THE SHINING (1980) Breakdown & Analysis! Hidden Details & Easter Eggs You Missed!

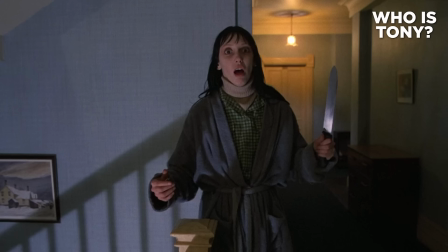So we're looking at a history of child abuse. So again, that WTF moment, the mysterious bear costume ghost giving oral sex to the older man seen later by Wendy in the final sequence.
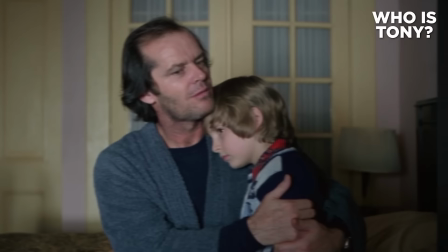The theory is that Jack has sexually abused Danny and that Danny represents the man in the bear costume. Both are seen partially nude. Both are framed the same way in key moments. Tony, in this case, would be Jack's, you know, Jack.
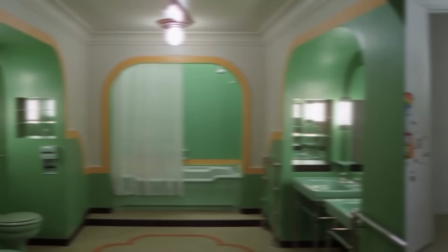Yuck, I know, I know. I will explain more of this dark interpretation as it pertains to the way Room 237 is depicted, but before we move on,
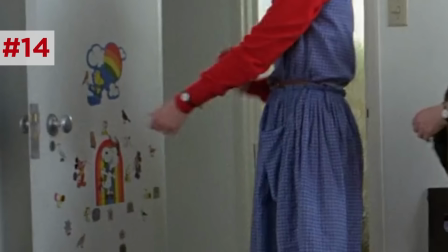notice that as Wendy and the Doctor leave Danny's bedroom, the dopey sticker that was once on the door is now missing. Now, there are many interpreters in the camp that Kubrick is a master filmmaker who makes no mistakes in this film, everything's intentional.
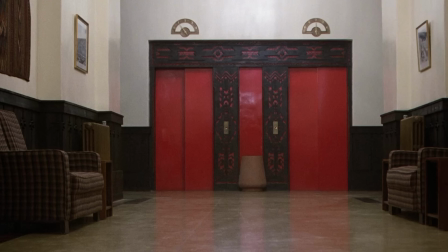If you're in that camp, you could read this as a kind of loss of innocence for Danny, now aware of the violent horrors that await him thanks to the vision.
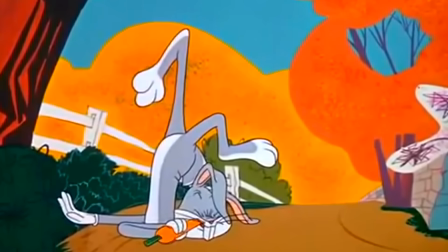He's no longer a dopey kid. In fact, his nickname is another dwarf, Doc, which is actually for Bugs Bunny.
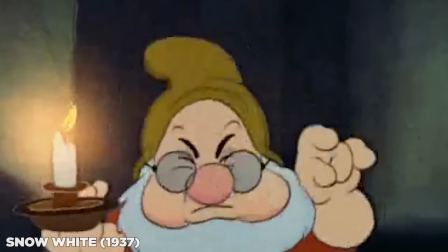But if you think about it in Snow White and the Seven Doors, Doc is also like the most awakened, aware, haunted of that bunch.
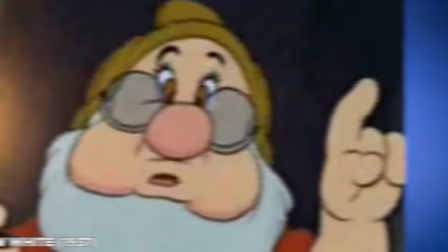He's always got that thousand yard stare.
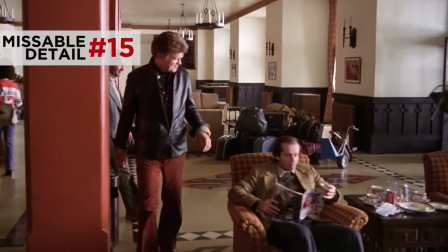Anyway, the whole family heads up to the overlook and Jack, when he's sitting in the lobby, reads a magazine that, if you look closely, is a Playgirl.
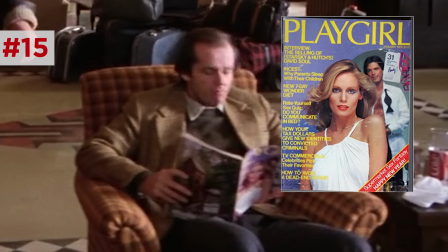The January 1978 issue, which includes the article Incest, Why Parents Sleep With Their children.
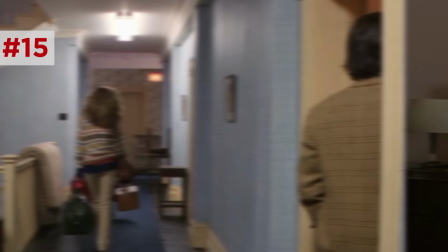Another clue that many point to evidence for Jack's sexual appetite, which we see as he checks out other guests, and possible sexual abuse of Danny, an incestual relationship.
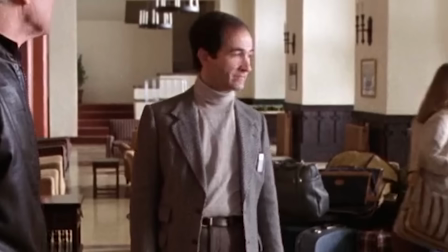Because why else would the set dresser put a freaking playgirl in a lobby of a hotel? Now trailing behind Ullman is Bill Watson, the summer caretaker.
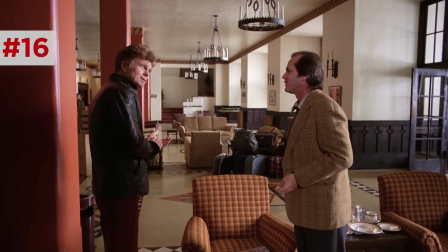It's very limited dialogue, but when he does, he seems a bit on edge.
Bill, would you have the Torrance's things brought to their apartments?
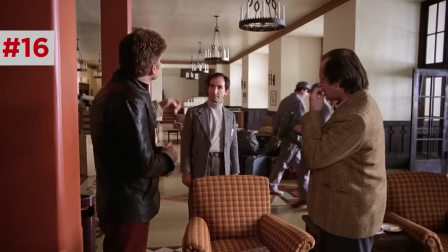Fine. I better collect my family first.
Yikes, Bill's having a day. This could be another hint that past caretakers do not take well to this hotel.
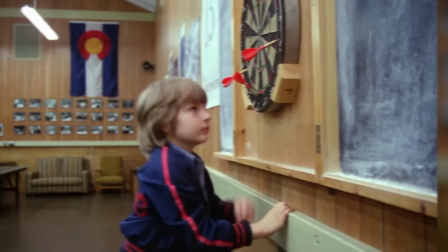Bill is super eager to leave. Now in the game room, Danny gets his first visit from the Grady twins.
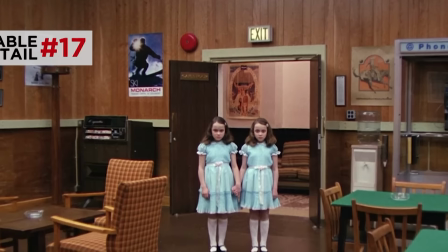Now let's look at this shot.
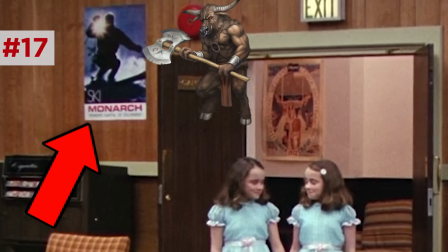There's one interpretation that is pointed to that monarch skiing poster, suggesting that the silhouetted skier actually looks very much like a minotaur,
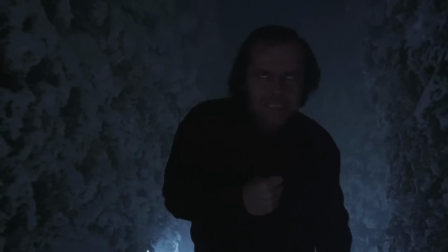as a metaphor for Jack being the minotaur monster of the Greek myth of the labyrinth. The reason why a lot of people believe this is that the hedge maze was famously a detail not in King's novel.
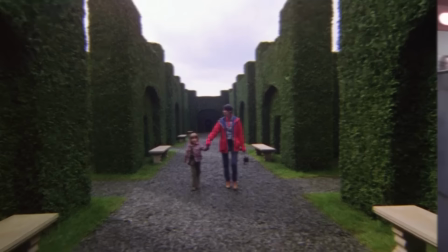Kubrick created it originally for this film, and there are several clues throughout this film that established the exterior maze as a duplicate of the interior maze of the hotel itself.
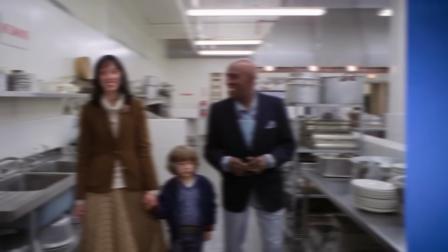Yeah, this whole place is such an enormous maze, I feel like I'll have to leave a trail of breadcrumbs every time I come in.
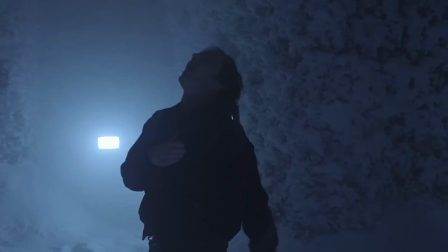And both of those mazes reflect the even deeper maze of Jack's sanity. So getting lost in a maze represents losing one's senseless self. This mind maze metaphor has come up again and again since The Shining, things like Inception, Westworld, Jordan Peele's Us. Ultimately, Danny's ability to retrace his steps represents his ability to navigate his own mind, keep himself from going insane.
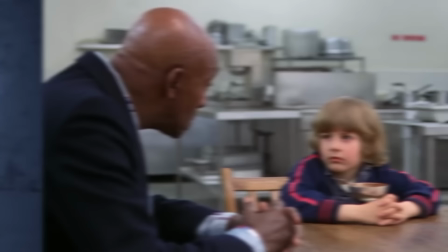You could also argue it reflects his respect for the past, something that his psychic knowledge of gave him an advantage to save himself from his father's insanity. Halloran talks to Danny about their shared telepathic abilities, which he calls Shining. Now, Stephen King came up with the term Shining from John Lennon's song Instant Karma.
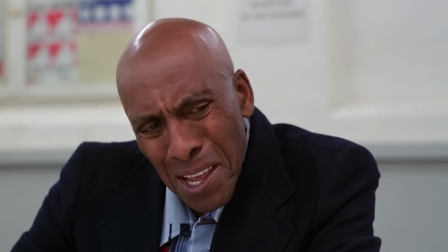Where we all shine!
The idea being that all human souls leave a trace in the historical record behind.
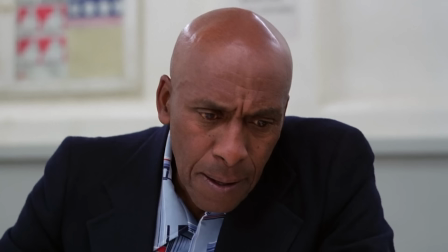You know, Doc, when something happens, it can leave a trace of itself behind.
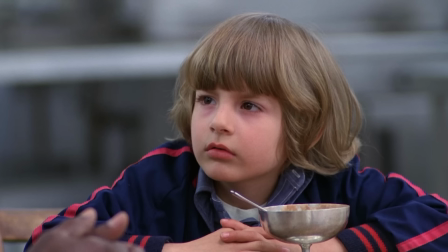Say, like, if someone burns toast, well, maybe things that happen leave other kind of traces behind.
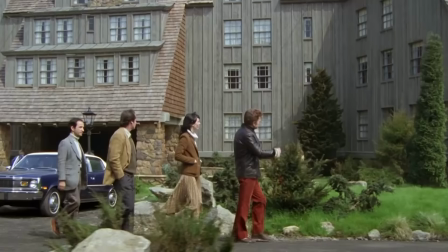So even if interpretations of The Shining as a story about the Holocaust or the genocide of the Native Americans weren't explicit, it.
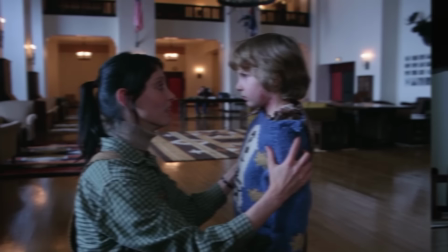On a broader thematic level, this is a movie about the corruptive power of past violence on the fragile collective unconscious of each of our inner demons. Now Kubrick works in some fun visual foreshadowing in this moment.
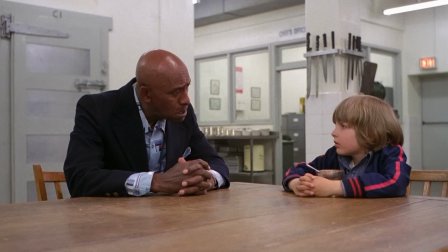For the first time, after several minutes in the scene, Kubrick cuts to wide,
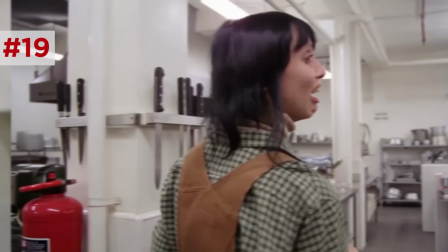revealing the knives on the column right over Danny's head, the same knife that Wendy will later use to defend them from Jack,
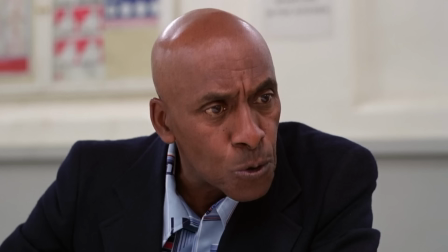and that Danny picks up in the bedroom. So The Shine is answering Danny's question in this moment. So Danny asks about room 237.
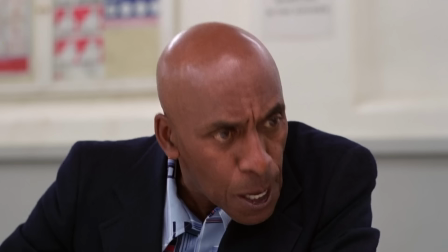How Aaron warns him to stay out.